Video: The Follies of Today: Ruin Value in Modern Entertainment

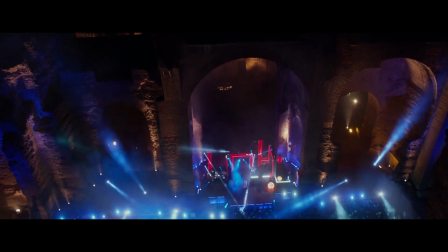8:15 Of course, millions of people travel to see ancient ruins every year.
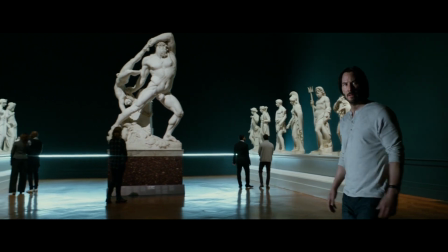8:20 They visit museums and buy tickets to Pompeii and the Parthenon.
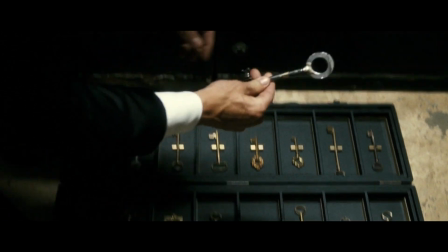8:24 But I'd argue that a close equivalent to the follies of 18th and 19th century Europe is to be found within modern entertainment. One such example of modern entertainment that evokes the same feeling as viewing ancient ruins is the TV series Succession.
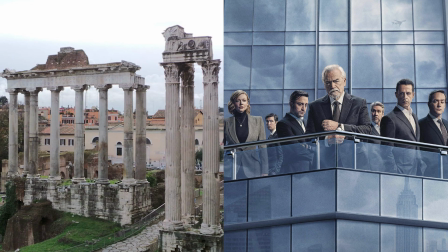8:40 Now, this may sound slightly bizarre. What on earth could a piece of modern entertainment possibly have to do with ruins?
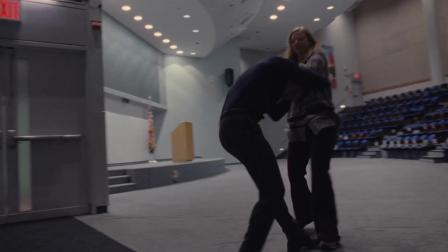8:47 In Succession, we're presented with a deeply flawed family reigning like medieval royalty within the monumental cityscape of Manhattan.
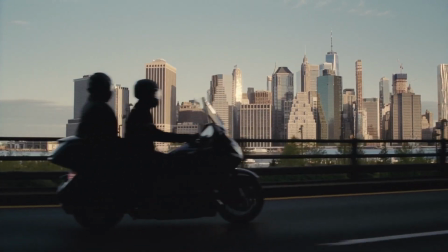8:56 When watching it, the city itself serves as a central character. It reflects both the glory as well as the flawed nature of the characters.
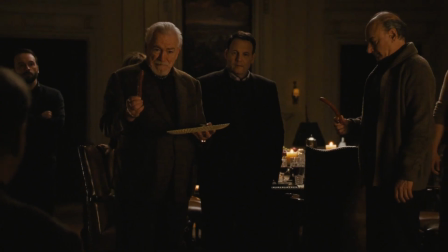9:05 The drama of the characters unfolds like something that wouldn't have been out of place in
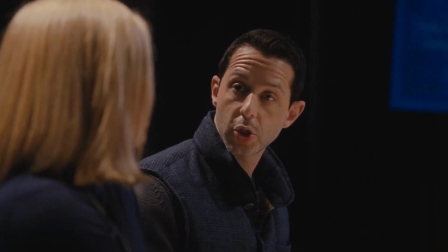9:10 a medieval court or on the stage of the Globe Theatre in the 16th century.
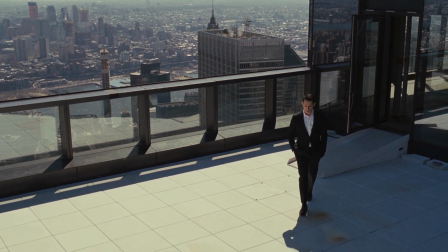9:15 Because of that, we as the viewers end up observing New York City and are present as a whole. as a period in time that has already faded.
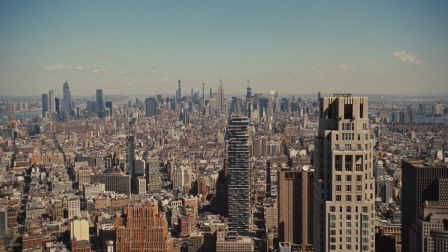9:24 Because what is New York City in succession? New York City is an empire on the precipice of decline.
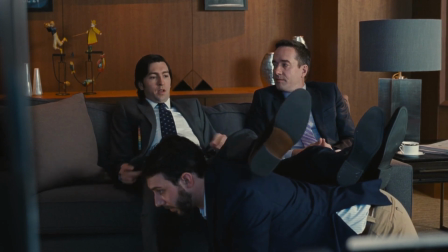9:30 We're witnessing these monumental characters living out their fleeting lives as deeply flawed emperors within this monumental city.
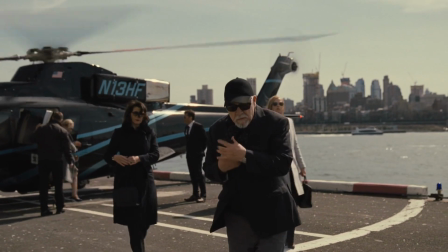9:39 The city makes the people, and the people make the city. And in the end, what we're witnessing is a kind of mutually assured destruction.
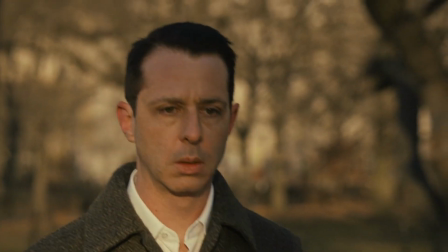9:48 As viewers, seeing this play out results in a melancholy similar to wandering among the ruins of an ancient city.
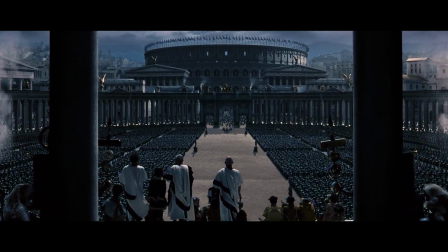9:55 We know the columns and arches were raised on the orders of people long dead, and now these fading memories are all that remain.
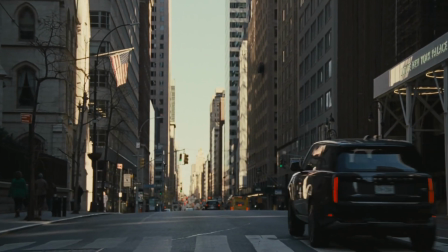10:03 The sheer monumentality of New York as it's portrayed in succession reduces the people living and working within it to ants or rats.
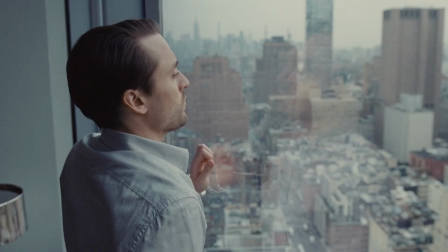10:12 The characters we're following, though not physically any different from any other people, spend much of their time high up in the skies.
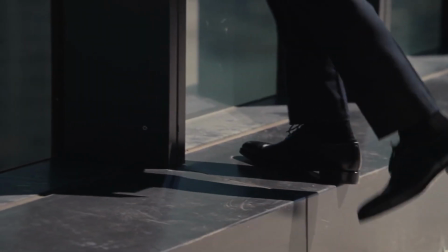10:21 Therefore, the city serves as an active agent defining the structure of power. The city depends on that order of things.
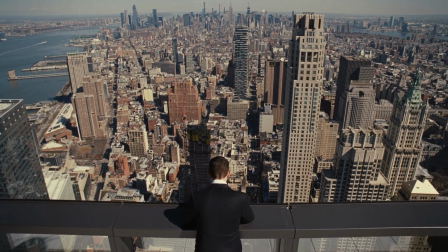10:29 And the city is fragile, as fragile as the people who've built it.
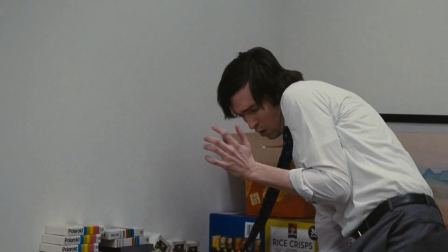10:33 And when two fragile things depend on one another, it's only a matter of time before things start going wrong.
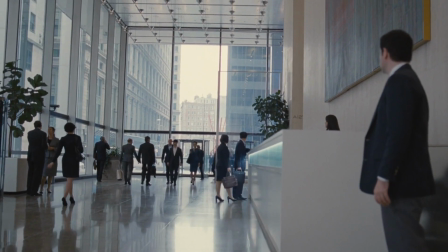10:39 That's what succession manages to do. Portray our present, not like it's a ruin, but like it's a ruin in the making.
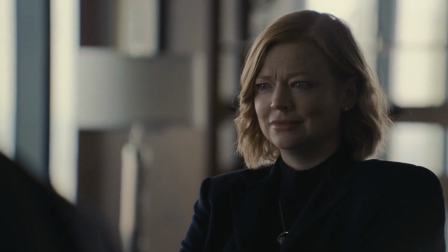10:47 that the fall of the empires of the present is as inevitable as the fall of Rome.
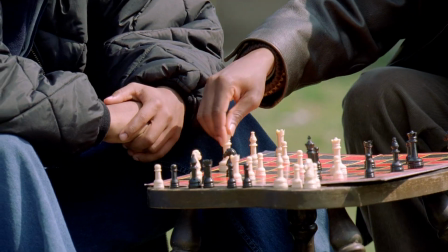10:52 The Wire achieves much of the same, exploring a society in decay through the eyes of the people trying to navigate the whims of the powerful
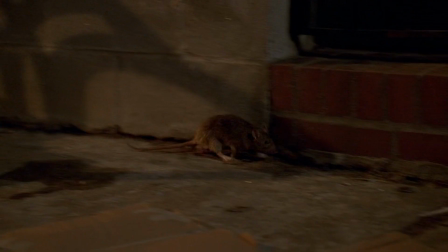11:00 in order to try and save the sinking ship of their world represented through the city of Baltimore.
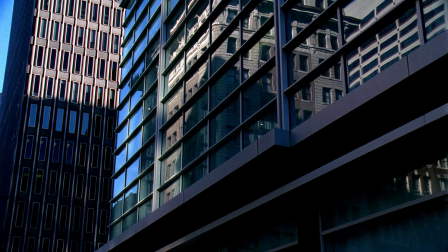11:07 The Wire uses shots of looming skyscrapers in a similar way as Succession.
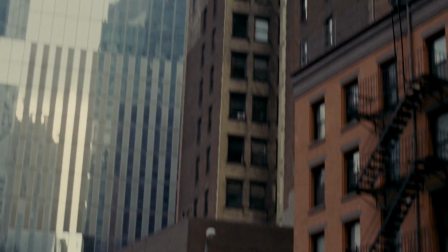11:12 What results is that these monumental cities shapes and emphasizes the flaws of the characters, and vice versa.
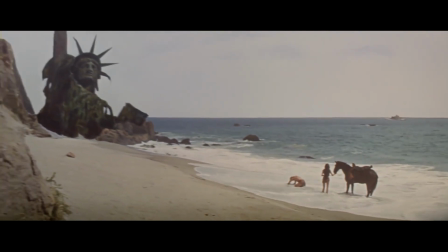11:19 There are many examples in film of what could be described as modern follies.
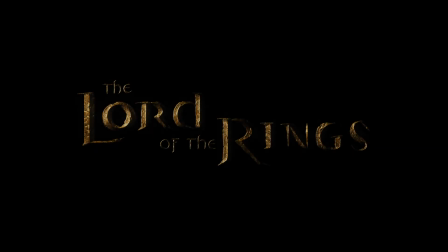11:24 My personal favorite is the Lord of the Rings trilogy. The three movies are spun around the central themes of the nature of decay and memory.
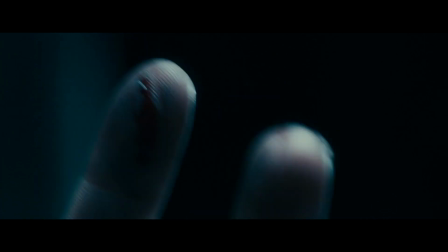11:34 The world we're presented with is scattered with the ruins of a bygone time.
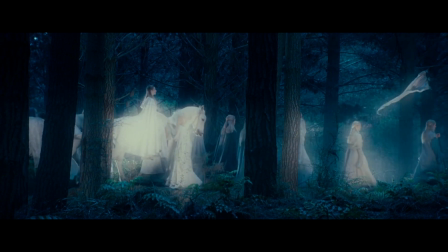11:39 The elves are leaving the world, creating a deep-rooted feeling of melancholy that is as potent for the viewers as it is for the characters themselves.
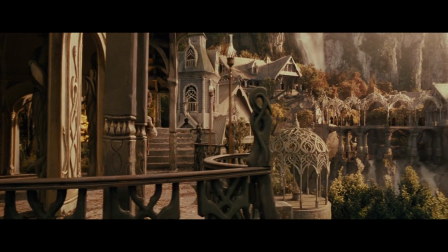11:49 We're witnessing something beautiful fade away, giving birth to a whole new age.
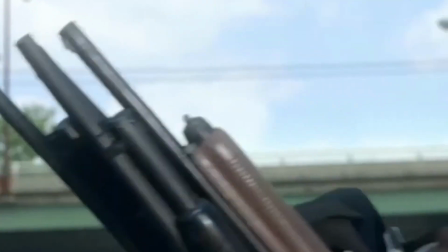11:56 More on-the-nose examples of these modern follies are works of actual post-apocalyptic fiction like The Walking Dead,
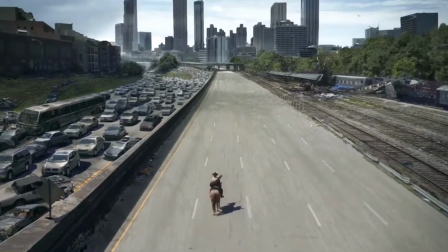12:04 The Last of Us, Station Eleven, and The Leftovers.
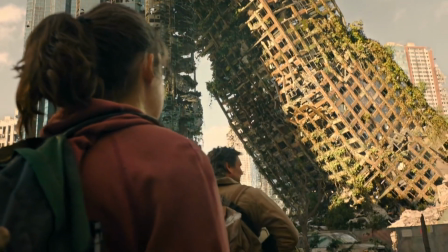12:07 The Walking Dead and The Last of Us are primarily interesting because they actually show us modern cities as ruins,
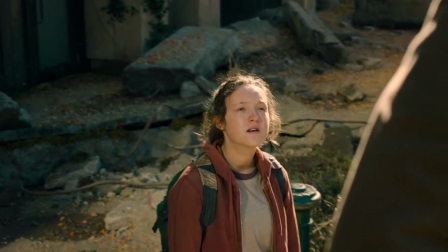12:14 which evokes a very real emotional connection with the fallen empires of the past.
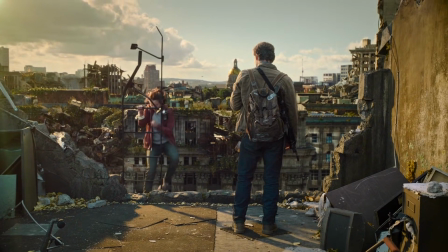12:19 Visually, these works of fiction force us to consider the frailty of modern civilization.